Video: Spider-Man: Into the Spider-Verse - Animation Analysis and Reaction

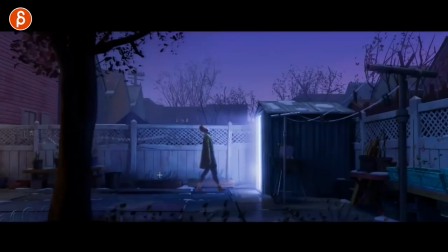So good. I love his tooth. That little lancipation before that walk.
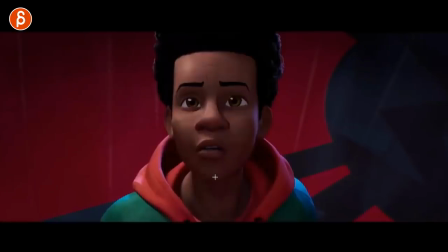Then with this, I just love this. Then when you see all the characters here, besides, I just want to see a movie that shows all about him.
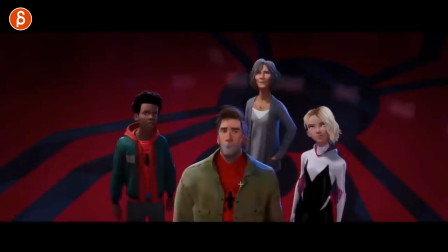Super clean pose. Love the look of it. And it's great to see all the other characters.
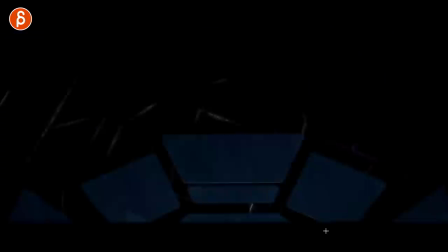And you can see the different styles, especially with her. Great moment here too as she jumps and then gets into all those poses.
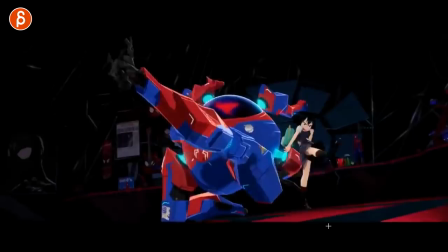Look at that. So many one frame changes, posing, clean poses.
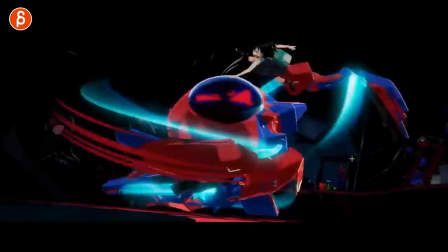Look at this here. Love it. Oh, so good.
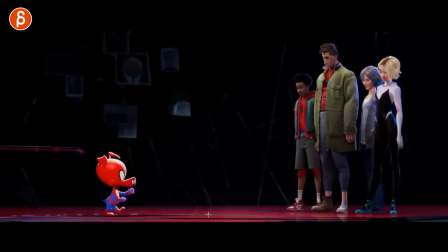And then, of course, this guy coming in with his. such a cool look and even through here just on that little moment through there you still got
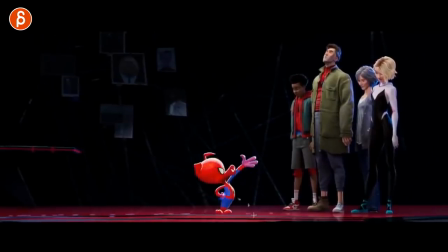a little quick smear there and really nice arc just kind of typical for that style of animation which is a bit more clean in terms of arc and it's patient in movement compared to something that's
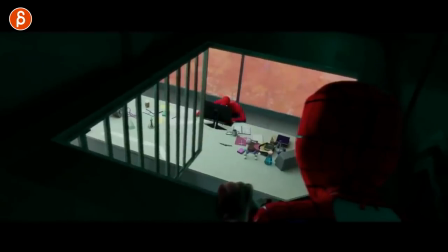a bit more naturalistic like here so even with this sequence when you have something like this again i'm just a massive fan of props and now just the fact that he
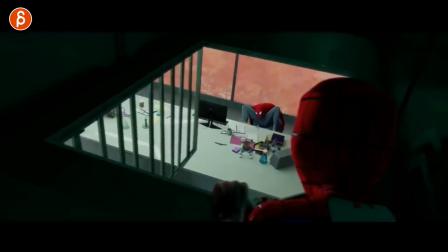actually sits on this but look at you got the offsets in the legs you got his look at that compression with the
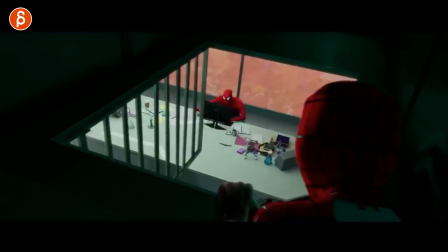head here and look at that with that bounce there and bam look at this in real time
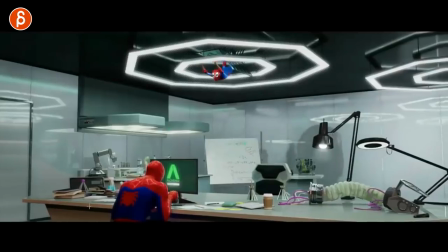so good and he could just walk in and sit down but again just having that type of prop
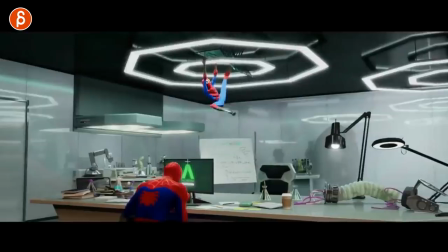gives you so many opportunities this is a great moment to see all the detail when you have
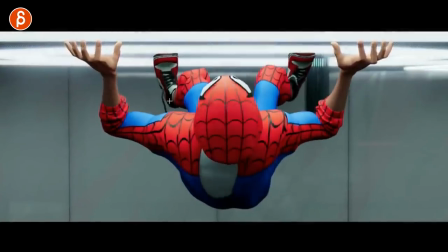something like this and this must have been a nightmare just that setup with the fingers tracking this you know even if it's an ikea finger setup but
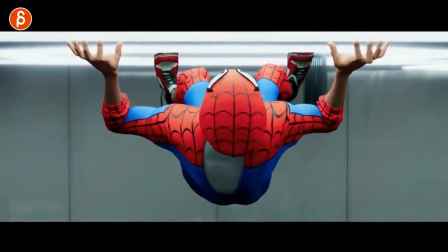you can see all the details of like the feet are not completely stuck i mean they're supposed to be stuck there but look at all the
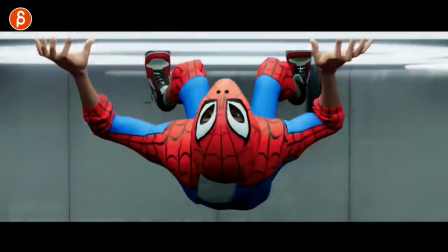different angles every time there's compression on it there's a changes through all through all of this and play this in real time so on
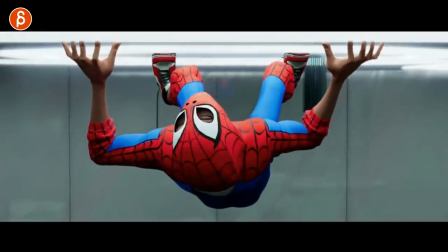something like this you can see that he keeps on moving you got the knees wiggling now look at the feet there's always something going on always a slight adjustment
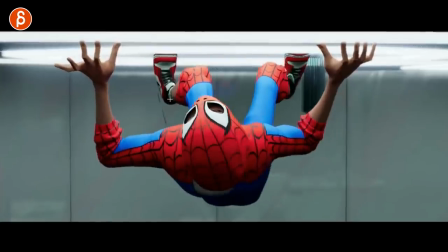either rotation this way this way or coming at us it's using the
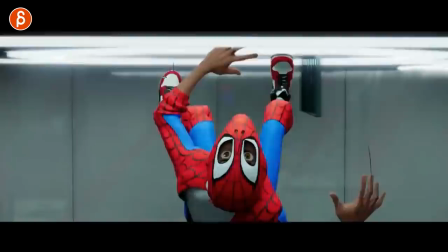toes even as he gets kind of quiet right before he lets go you can see
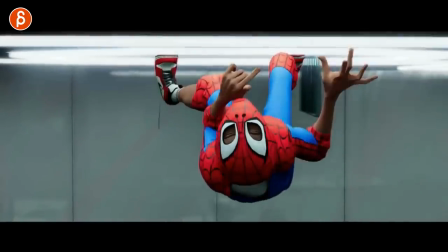the change in the shoes there it's all very subtle but
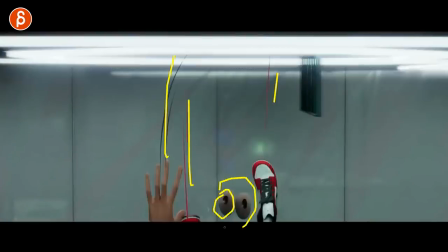so of course this is awesome look at this come on so much awesome detail
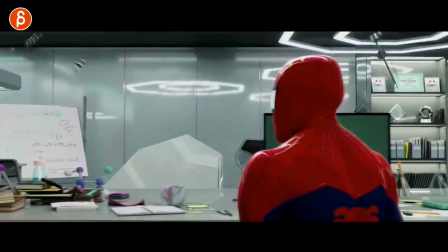and of course detail in the props as he drops oh look at this here just everything
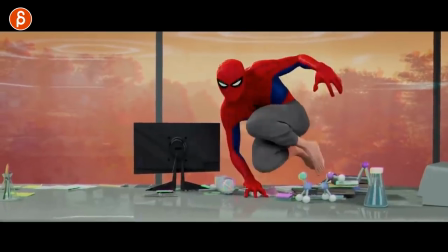is so good sorry i can just go through there through so many things you see the compression and the fingers super clean poses
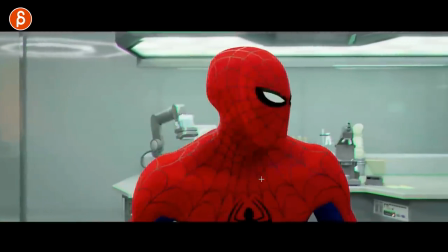very dynamic poses despite his little belly he's still pretty fast and active i love all this there's so especially because of the mask you
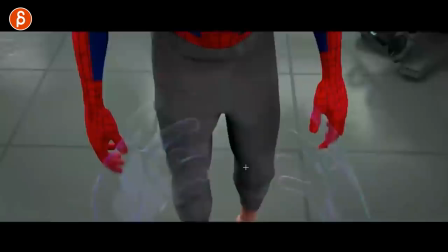don't have a face the little expression changes and tilts in the head you
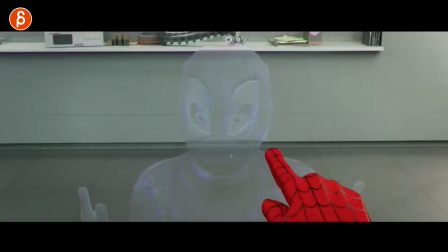got this awesome effect here too this is not specifically animation related but i love going
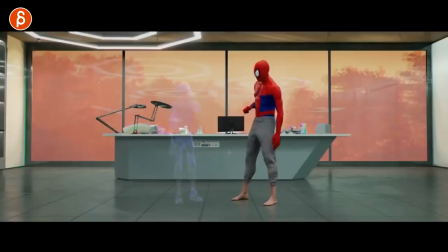through all this and i can't wait to have the full movie and go through frame by frame and also getting contrast where you have one way of disappearing like this that might be the first time you see the effect and then you have this here where they hear someone coming and is a
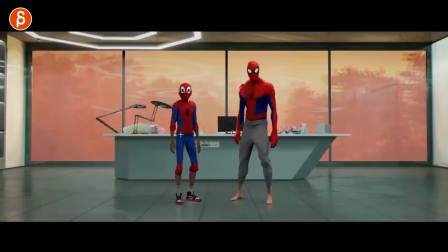bit more afraid and it's just better and funnier to pop almost like a bubble something like a bubble burst here just pop away over one frame and then is the look here
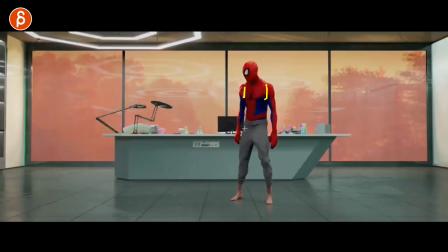a little change in the shoulders as well it's not just in the head it's all those extra details looking at this
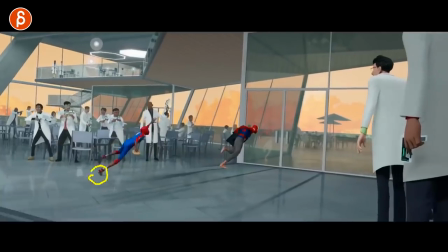sequence you can again see the little sliding because there aren't twos while the camera is on ones
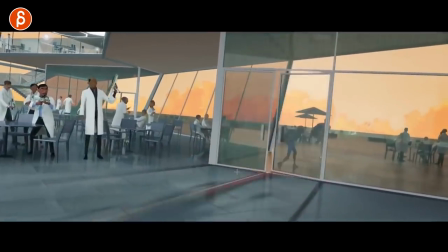but look at this look at the jump through here so good the posing
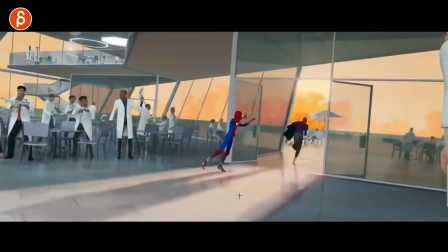and just the idea of jumping through that like this love this and speaking of detail
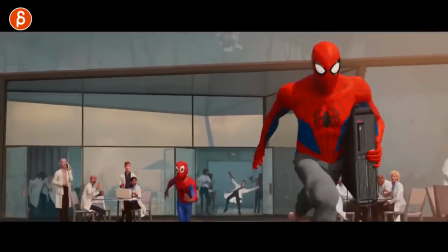that just cracked me up bagel but even this even just this minor character
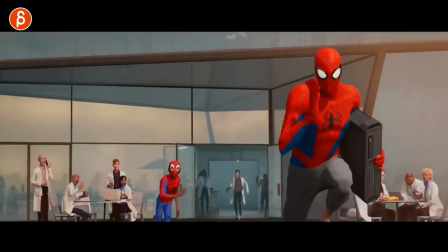for the backyard clear clean posing and silhouette because
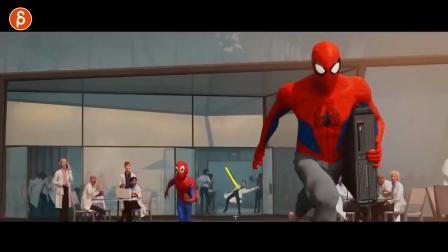of what's going on look at that so good and
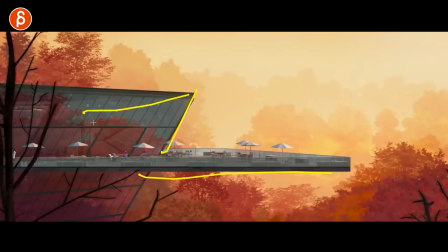just speaking of so good i mean just stuff like this just the composition the set design the colors
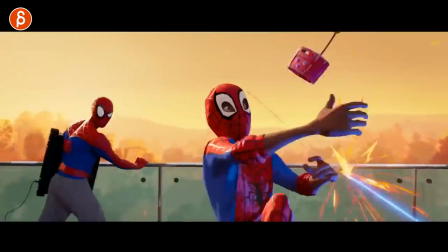then you get back into the more active sequences where also the camera is
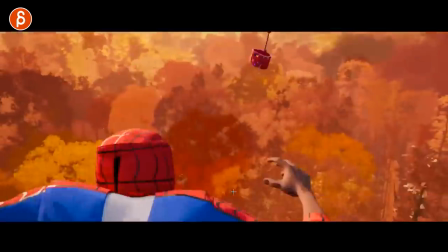more active helping us you know get drawn into the action there sometimes i just
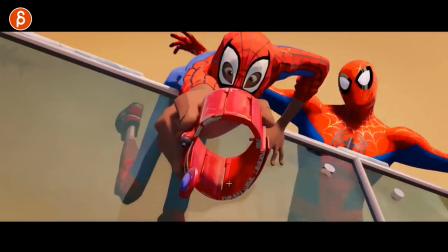go through this like oh man i can go through this all the time look at that just
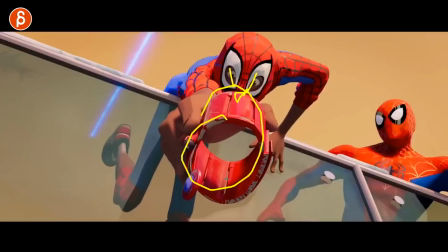so immediate this is what's important clean posing
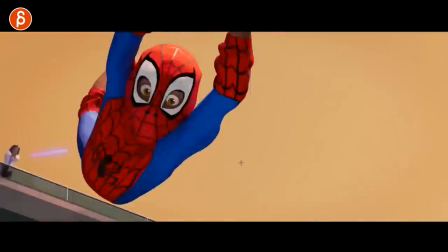the framing how close it is to camera and even that just the camera work through there and
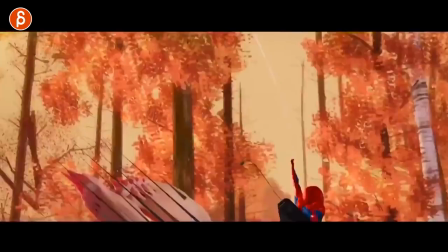there's something really cool in the sequence too where he tells him that he has to here
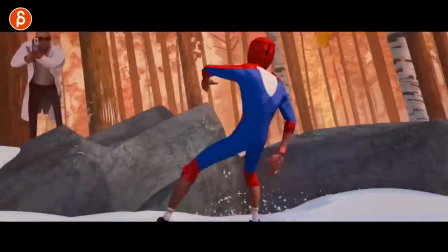as he tells him he has to swing and he goes no i prefer running there's a great sequence later on towards the end as he becomes spider-man where that gets a bit more
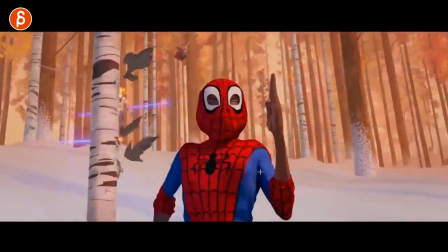sorry there's something else about the running but come on look at this
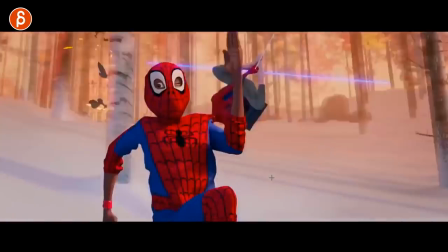here just the intro into the frame and just the way he runs
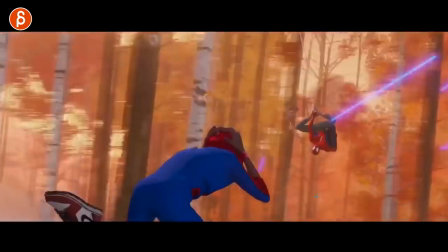while you have this in here and again the complexity of the running and
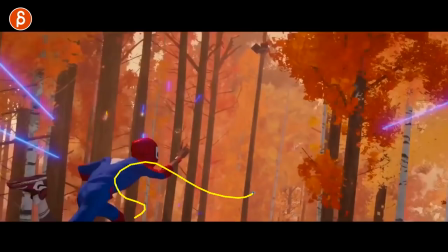the changes so it's not just all in one axis but there are obstacles he has to dodge
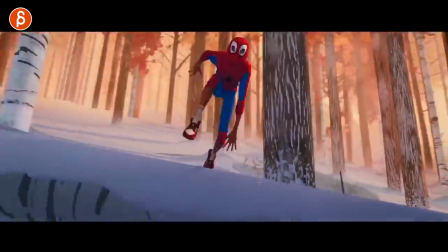the lasers the animation is just so so
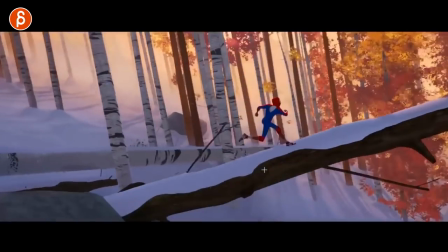good and complex love it and look at this here again this could just be a simple
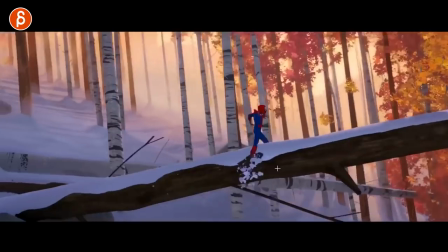run up but because of the snow because he is chased and
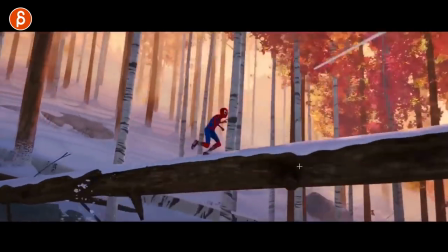unsure you got this here there's a little bit of a change and slip has to get back up keep running absolutely love it
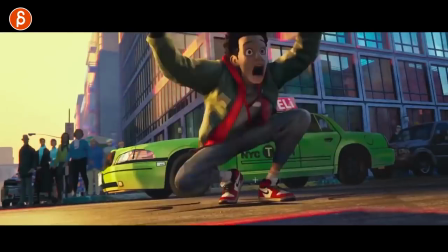speaking of physical things here when he has this hold on let's go back here just because it is awesome look at this here
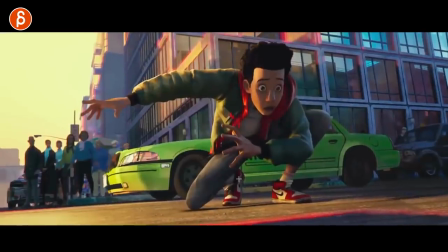anyway as he has this here it is on here i love that it's not your classic three-point
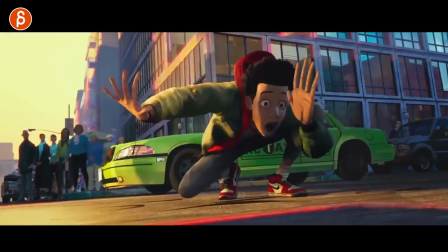landing and i'm just throwing it out there just because three-point landings are so common
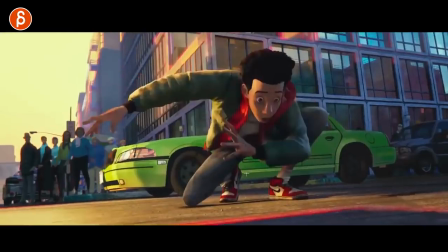but that look at the different poses in the stretching and then still some good settle and follow through in
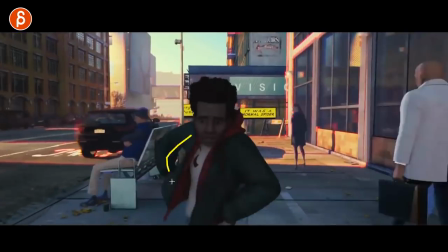his clothing here and going back here the feel of a run is just different if you have your hands in the pocket still you know this is something if you
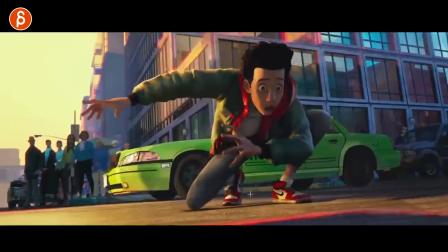do have the opportunity to play with clothing play with the props what could you do this is from the trailer just going through
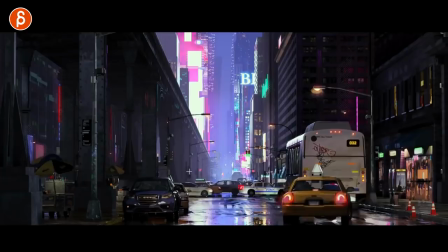some of the trailer shots and because it is a trailer it gives you awesomeness like this just a nice select
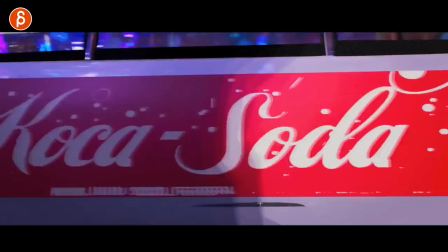shots you know specific shots just to showcase you know the awesome composition there's so many
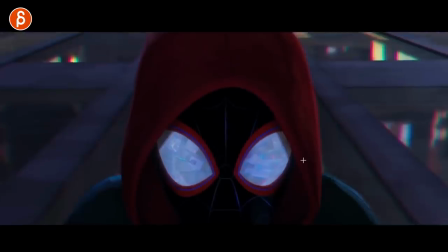moments that you can just stop like this here and it could just be a poster and also there's a great moment through here spoiler if you haven't seen the movie i hope you have like
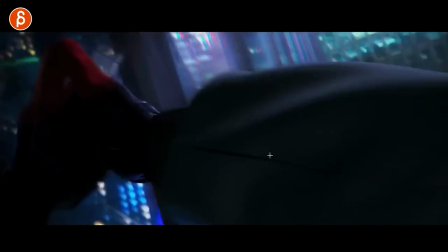the reason why this is still sticking that's your leap of faith he's not quite relaxed and ready it's
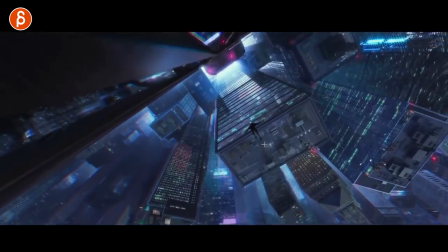great cinematography later on as the camera shakes as we as we follow him but anyway continue let me just play through this oh
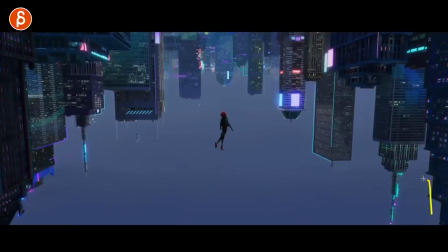look at this so good and it's kind of neat too because you got the in a way a city silhouette like this. It doesn't have to be technically the one looking down. Great pose two.
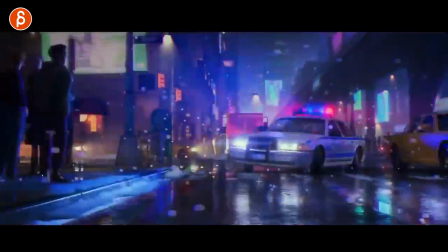Here's that camera giving the extra sense of not being in control.
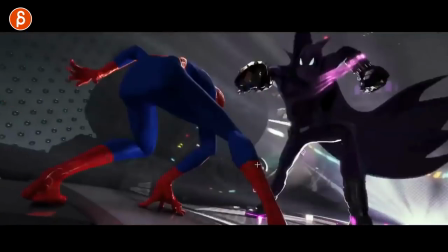Man, look at this here. Look at that. Super clean.
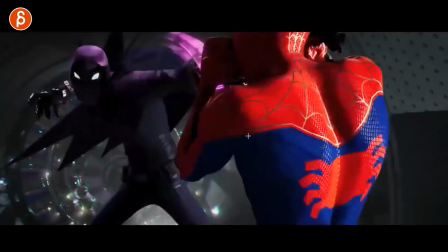And especially because you have something that's this short in terms of the frame range. You have to be super clear with your anticipation.
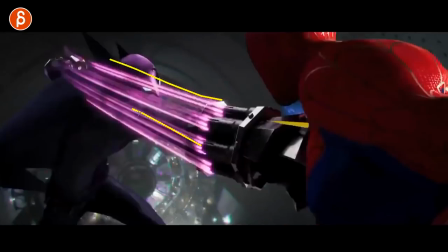Look at this here.
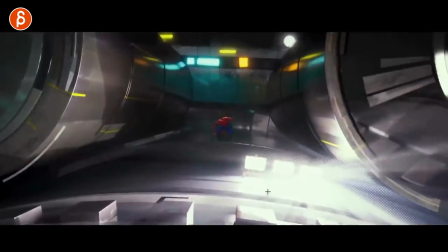such fantastic work i mean this whole thing would just be summed up you know a couple frames me going so good
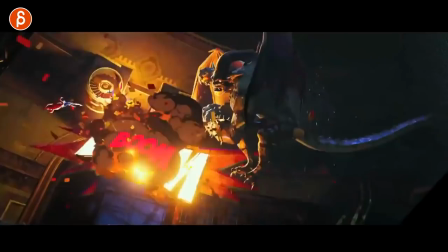so good so good but come on come on it's so absolutely fantastic